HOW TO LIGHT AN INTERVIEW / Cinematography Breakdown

Hey DOPs, today we'll break down one of my recent works, a promo for the Dance with the Stars show,
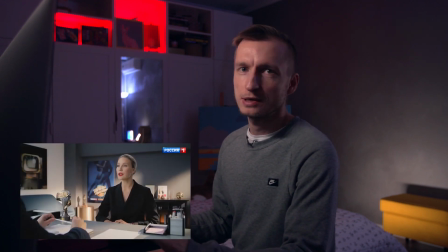(0:08)
filmed like a casting, or I would say an interview.
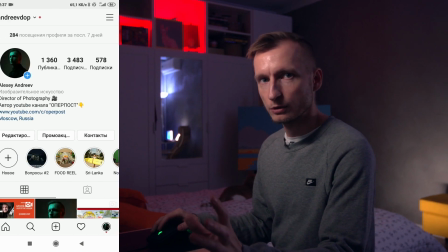(0:11)
I have already posted some breakdown images and light schemes of this project on my Instagram, and this post has become the most popular ever in my account.
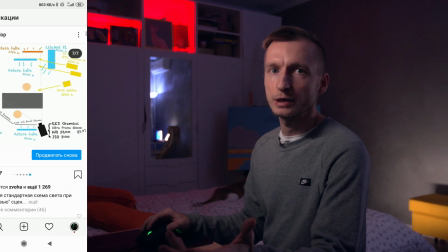(0:20)
That could be because most of my followers don't yet get into big projects and shoot mostly interviews of similar type. That's perhaps the reason why it has gained so much attention. So I decided to make a video for YouTube too. Even more, I had an additional filming day so I could photograph all the schemes, all the lighting inventories, and where it all was located. Now, I'll show it all to you. Let's go. We had an ordinary office space as our location.
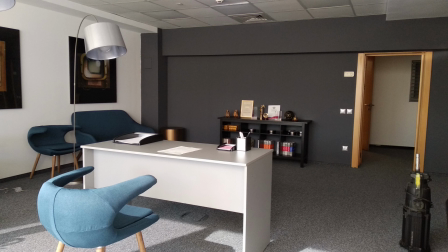(0:51)
Some walls painted gray, others white. When we first got into the location, the very first thing I paid attention to was an enormous window across the wall with the sun shining all through it.
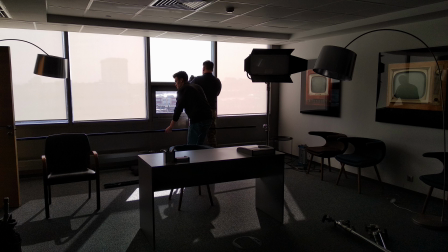(1:03)
The client wanted to have a bright and shiny picture, so I decided to imitate the sunlight, creating an impression of a window, which in fact was not there. It was on the 10th floor, so we couldn't use a real window to light the set. That's why we were forced to imitate it artificially.
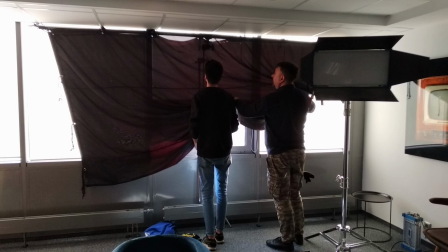(1:22)
The first thing we had to do was to cover the window with big textiles so that not a single ray of light could pass through it.
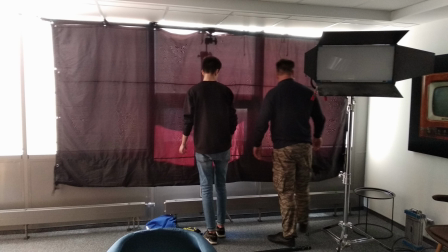(1:30)
It's impossible to get any control when the sun strikes the window. It moves all around and it's senseless to use it when it strikes frontally. Our decision was to cover the windows. When choosing the camera angle, we were proposed to film against the gray wall.
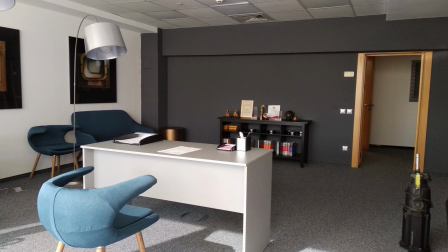(1:45)
But when we see a single wall in the frame, the image becomes somewhat flat. Yeah, we wanted to have a tri-dimensional image. So we needed to have the perspective lines, and that's why I preferred to have a corner within my image framing. It helps you add some space, some extra dimension in your frame.
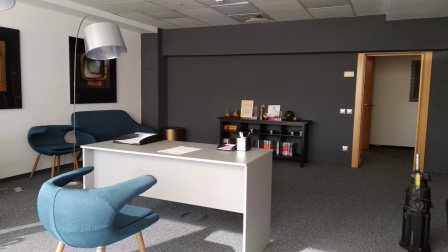(2:05)
That's why we got all of our equipment to shoot on the corner of the room and discussed how to fill the set. We added some furniture in the background, a poster with the show's logo, and then we had to put the table somewhere, the table behind which the actors were supposed to sit. And that was quite a simple solution. We moved the table as far as possible from the background to have the maximum distance between the actor and the background, and that's how we got the blur in the background behind the actor. So we moved the camera as far as it was possible and we put the table according to our lens, which was a 32mm lens in our case. So all the lighting was located to fit exactly this setup. The first step I make to light the interview is the main key light.
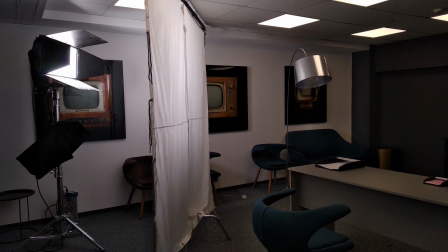(2:54)
Here we could afford using a 8x8 feet diffusion frame with frost filter and an Arri Skypanel next to it. This fixture covers all the surface of the diffusion frame with its light, and we get a very soft key light on the face. We put the diffusion frame in such a way that the other part of the face still remains in a shadow. But I also put another small diffusion frame between the big one and the camera with an Astera Titan next to it. When the girl was inside the filming set, I lighted this shadowed part additionally in order to have the contrast softened.
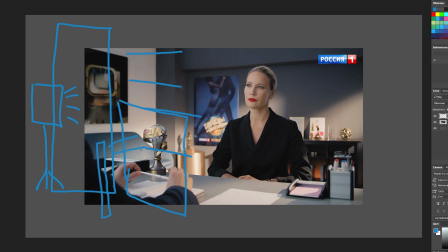(3:32)
Female faces require more softened contour, so I normally had this filling light turned off when filming a boy and turned on when filming a girl, just to soften the contour on the face. In order to create a sunlight effect in the background,
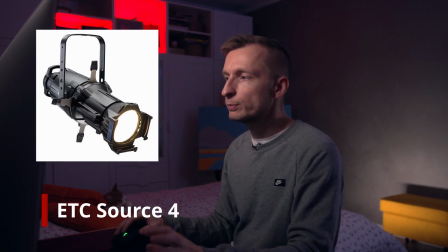(3:53)
I used ETC Source 4 theatrical fixtures, which have very warm lamps with great control over them.
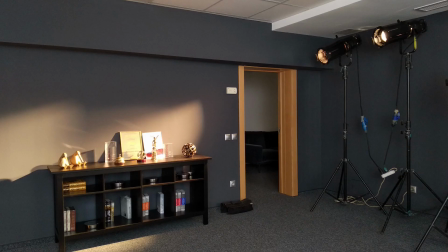(4:00)
They have specific shutters, and you can modify the angle of the light, narrow it, or widen it by closing or opening them.